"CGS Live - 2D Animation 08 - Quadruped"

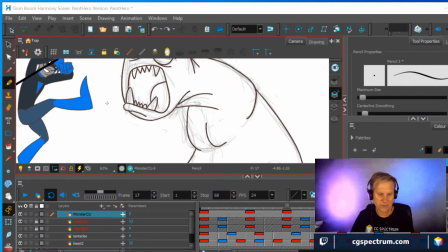4199s
So you can see if I zoom in close on the character,
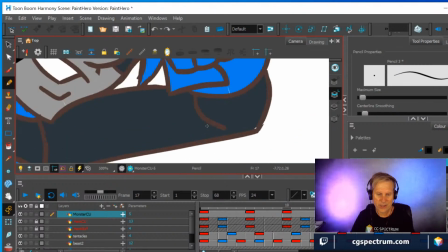4203s
you can see that the pencil line itself is brown, which is unfortunate because it doesn't really go well with blue,
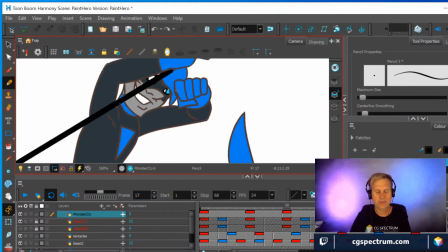4212s
but it's just traditionally that's how they would do it in Disney shorts,
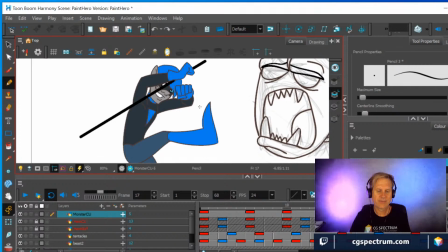4218s
Disney feature animation, and 2D features. They would try to soften the line, short of going in there and actually doing a different color for every single element, which is, if you've got money and time, that's the best way to do it.
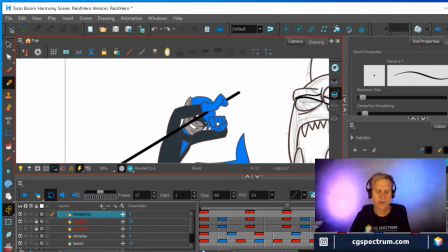4233s
But short of that, I was just drawing a brown line, and then I would,
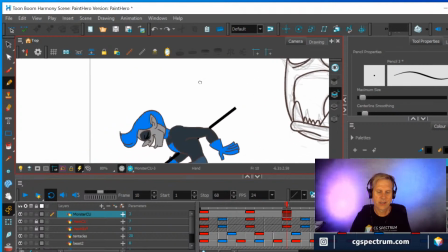4237s
whenever the character's face showed, I was drawing his eyes in black.
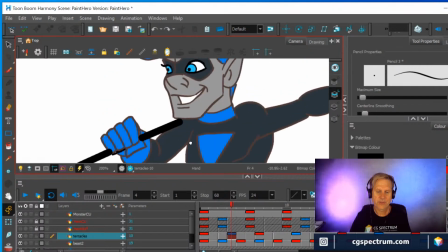4242s
Let's see if we got a frame of that. So if you zoom in really, really close, you can see that his
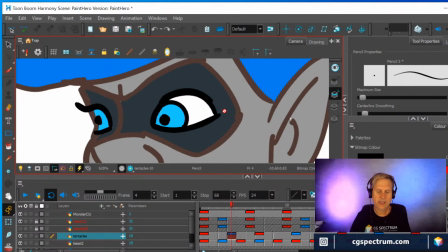4248s
mask and his hairline and his ears and everything, those are brown, and then his eye lines are all black.
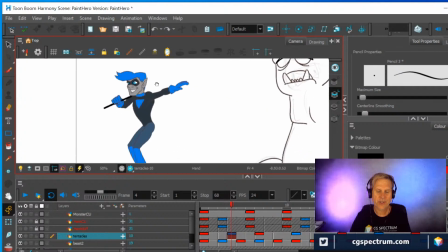4253s
And that was just so it would pop. I mean, the mask around his eyes was also designed to make it so his eyes would pop out, and the color light blue like that. That too was a way of making sure that everything popped out.
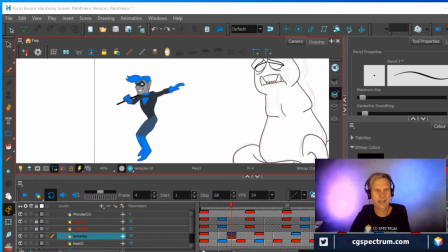4267s
But sometimes if you use a brown outline color, then you'll find that your drawings disappear. They disappear into the color, and it doesn't look very bold. So for this monster, I'm just going to go ahead and go real bold and make it a black line.
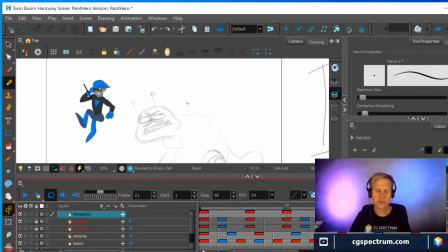4284s
And if I want to knock it down later, I can always do that too. In Toon Boom, I can just change the color of all the lines automatically.
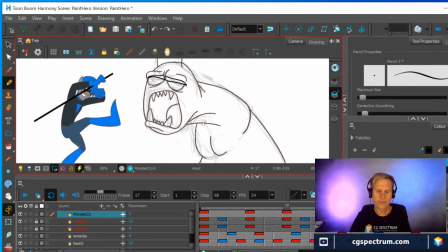4294s
So I'm just going to start in now and start drawing the face.
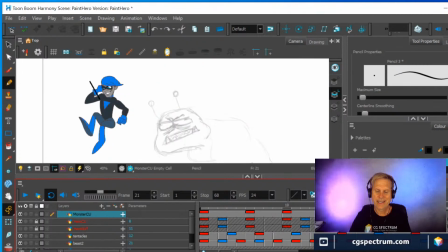4300s
I don't have to be too precious about the face, because either I can draw it freehand because it's moving so fast, I can just trace over what I've got there, or I can take information that I've got from other drawings. So for example, this one maybe looks a little bit like the one I'm going to do.
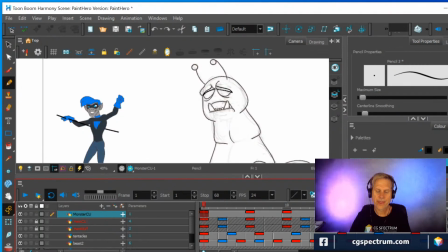4320s
Maybe this one looks a little bit like the one I'm going to do next. Certainly I can take things like the teeth and just stretch them out. So I'll probably take this drawing and copy and paste it using the cutter tool, and take elements of that,
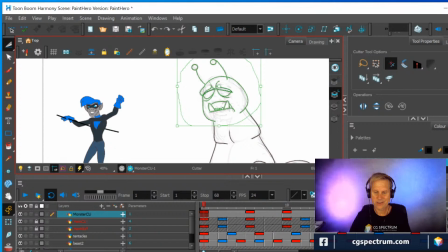4338s
and so just copy and paste, Control V, V is in vector, and then Control V, V is in boy, and it didn't do it. So do it again.
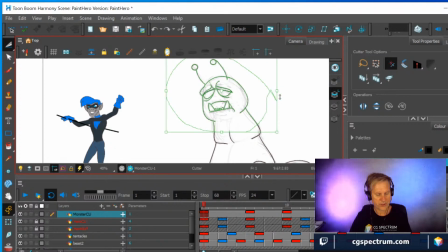4351s
So Control V, Control C to copy it, and then Control V, and now I can just place this over the top of the other one and go, well,
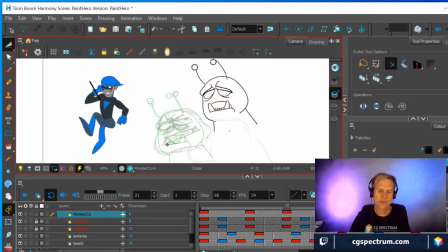4367s
how close is it, and how much can I make it look close if I just squash and stretch some things?
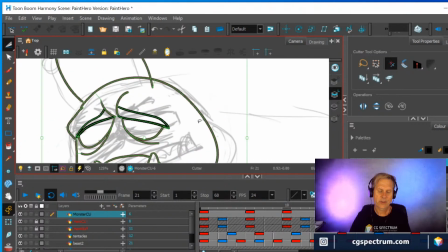4372s
So now I'll go in here and do some surgery.
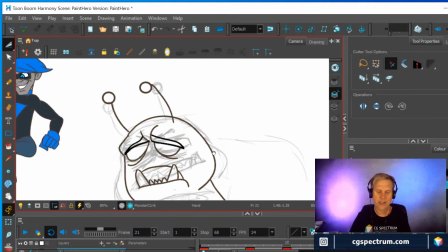4375s
I can get rid of my timeline so I have more real estate, and then squash and stretch this,
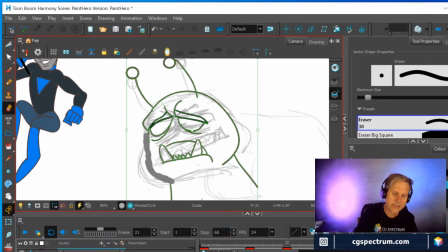4384s
or draw parts of it, erase parts of it, draw parts of it, and so I can poach stuff from drawing one, so it's going to stay consistent, but yet keep the essence of what happened in this drawing, which is a lot of squishing going on.
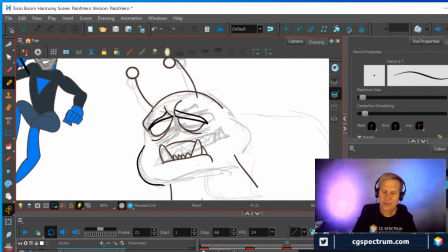4399s
We could probably, and then for something like this, I like to up the smoothing, the smoothness.
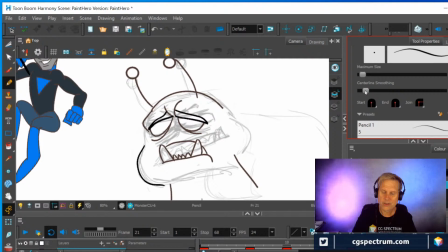4406s
It can mess with your drawing sometimes. It can mess with your session. It can make your session heavier if you mess around too much with the smoothing. But for something like this with big broad swatches of line, I like to
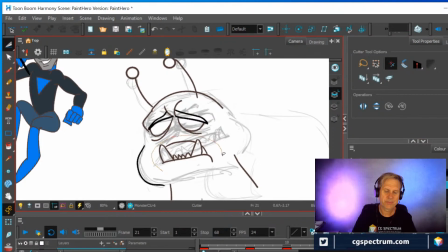4422s
keep it very smooth, because then I don't get a lot of shaking from my hand. Drawing on glass, basically, which is what my Cintiq tablet is like. So now I can stretch this out and get it to
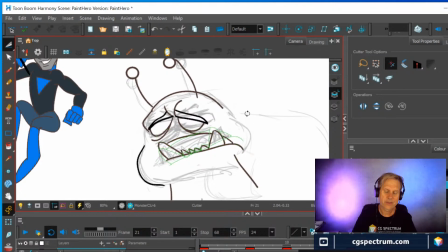4441s
match the squishiness of the rough drawing that I did.